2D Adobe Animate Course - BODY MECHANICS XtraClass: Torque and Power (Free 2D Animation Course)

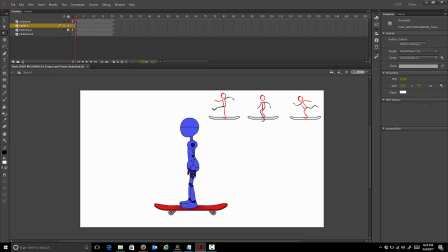In this class, we're focusing on torque and power. You can also think of it as winding up and releasing. And to achieve this, we're going to offset some of the character's body parts, just to get the impression that the character is winding up for something and then releasing his power to propel himself forward.
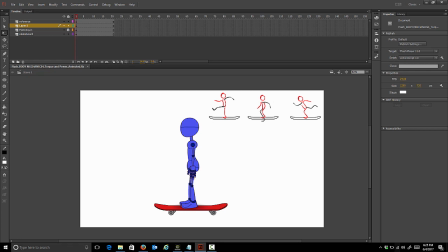So we're going to do that with a skateboarding exercise. In 2D, it's a little bit more difficult to show that the body's twisting. We'll do our best with the body pieces that we have, with the torso pieces. So I'm just going to go to my master symbol and dive in and start posing the character out.
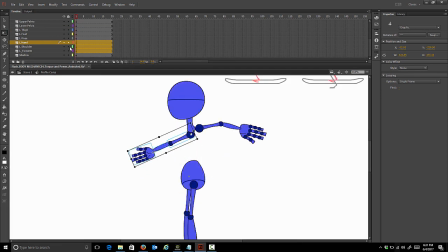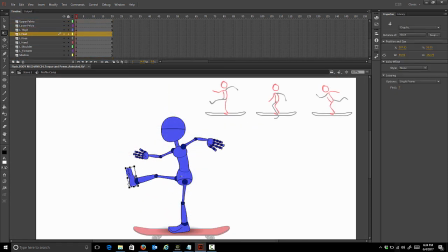Something like that for the first pose is good.
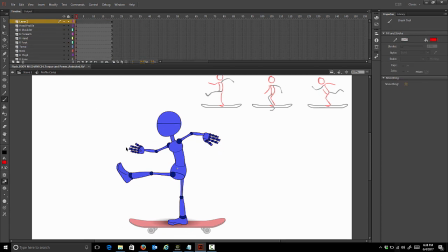Now when you're setting these poses, you want to think about line of action that runs through the arms here, sort of an S shape, an S curve, and a C curve through the body here. A little bit of a C curve through the body. Okay, so also now we want to think about our timing.
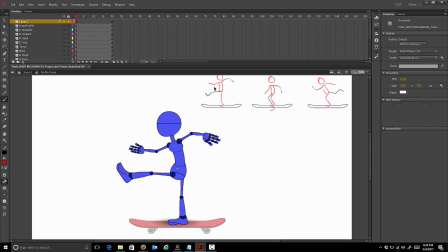So we have to estimate our timing. Now I know that we know that we want to ease out of this pose, the first pose. So we're going to go about, let's say about 8 frames down the timeline. So I'm going to count them out, just using the greater than less keys next to the M on the keyboard. So I'm going to go 8 frames down the timeline, and let's set a key on all the body parts.
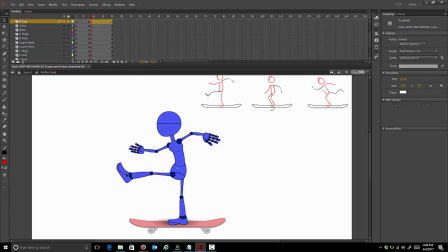For this pose, we're just going to ease out of the first pose. So we're just going to move him a little bit. And this is just rough blocking, so it doesn't have to be perfect at first. We're just sort of fleshing this out. We can turn our onion skinning on if you like. All right, so let's just start easing out of the first pose. Make sure your time marker is on the row of second keys.
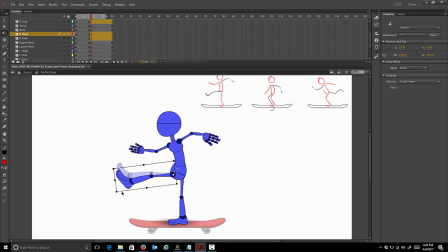The second pose, and we'll just move that. We're just gonna move him a little bit, just so we're easing out of that first pose. You can drag the foot a little there. Let's start to bend his knee a little. I'm just gonna bend those individually, and then move it into place.
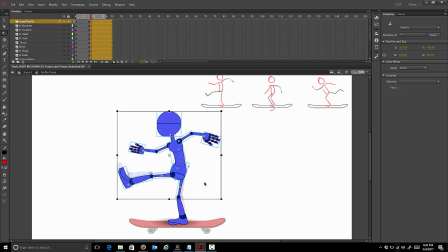We'll have to shift the entire body down a little bit. I'm just gonna move the arms down a little. All right. So before we go any further, let's go back to our first pose and switch the hands out. So I'm going to go with something a little different here.
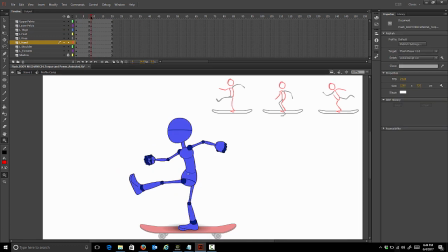We're just easing out of pose one here. So the next major pose is him making contact with the ground. So let's just go with 2 frames for that. I'm just estimating the timing here. I know that's going to be a quick movement, or I want it to be a quick movement. So I'm only going to use 2 frames to get to our second major pose here.
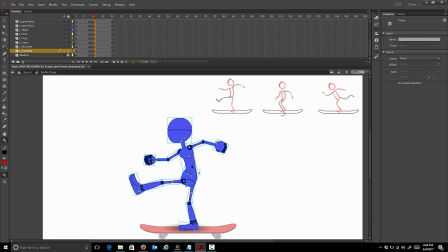So I'm going to set a row of keys, and then I'll set the pose.
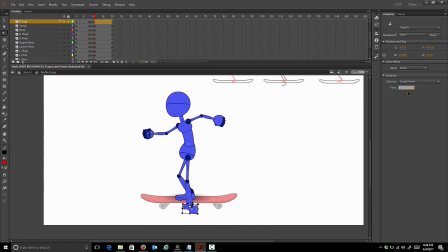Let's go with a different foot here. Okay, so I'm just making adjustments. We want to make sure that foot stays planted. So I'm not moving that right foot at all, the one that's on the skateboard, but I'm going to move everything else.
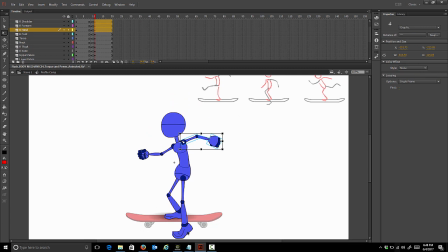Okay, so because he's using his lower body to propel himself, he's using his legs to push, his arms are going to follow later. We already eased in, but on this pose, we're still going to continue to pose him according to the second reference here.
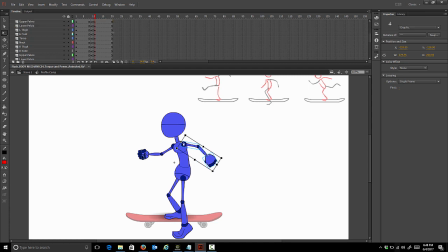But we're not going to swing his arms completely forward yet, because he's using his legs to push first, and then he's going to propel with his arms. So we can start bending the elbows a little bit, just to add a little bit of drag. We turn our onion skinning back on to see the previous 2 poses.
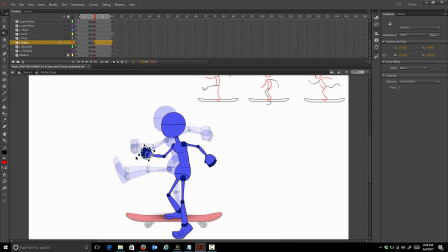So we can add a little bit of drag here, just by rotating things back to where they came from in the previous pose. Just a little bit, not too much. Just to loosen up those limbs a little bit, just so he doesn't feel stiff. Okay, so something like that is okay. Let's go to the next pose.
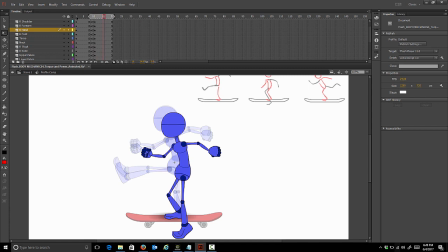Now he's gonna ease into this as well, just like he eased out of his first pose, he's gonna ease into the last pose. So let's go another 8 frames. And let's key him here.
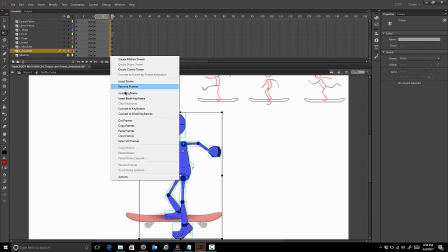Make sure we go to from top to bottom to key everything. I'm gonna go insert keyframe or press F6 on the keyboard.
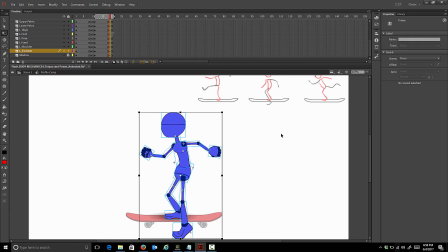And I'm gonna put him into his last pose here.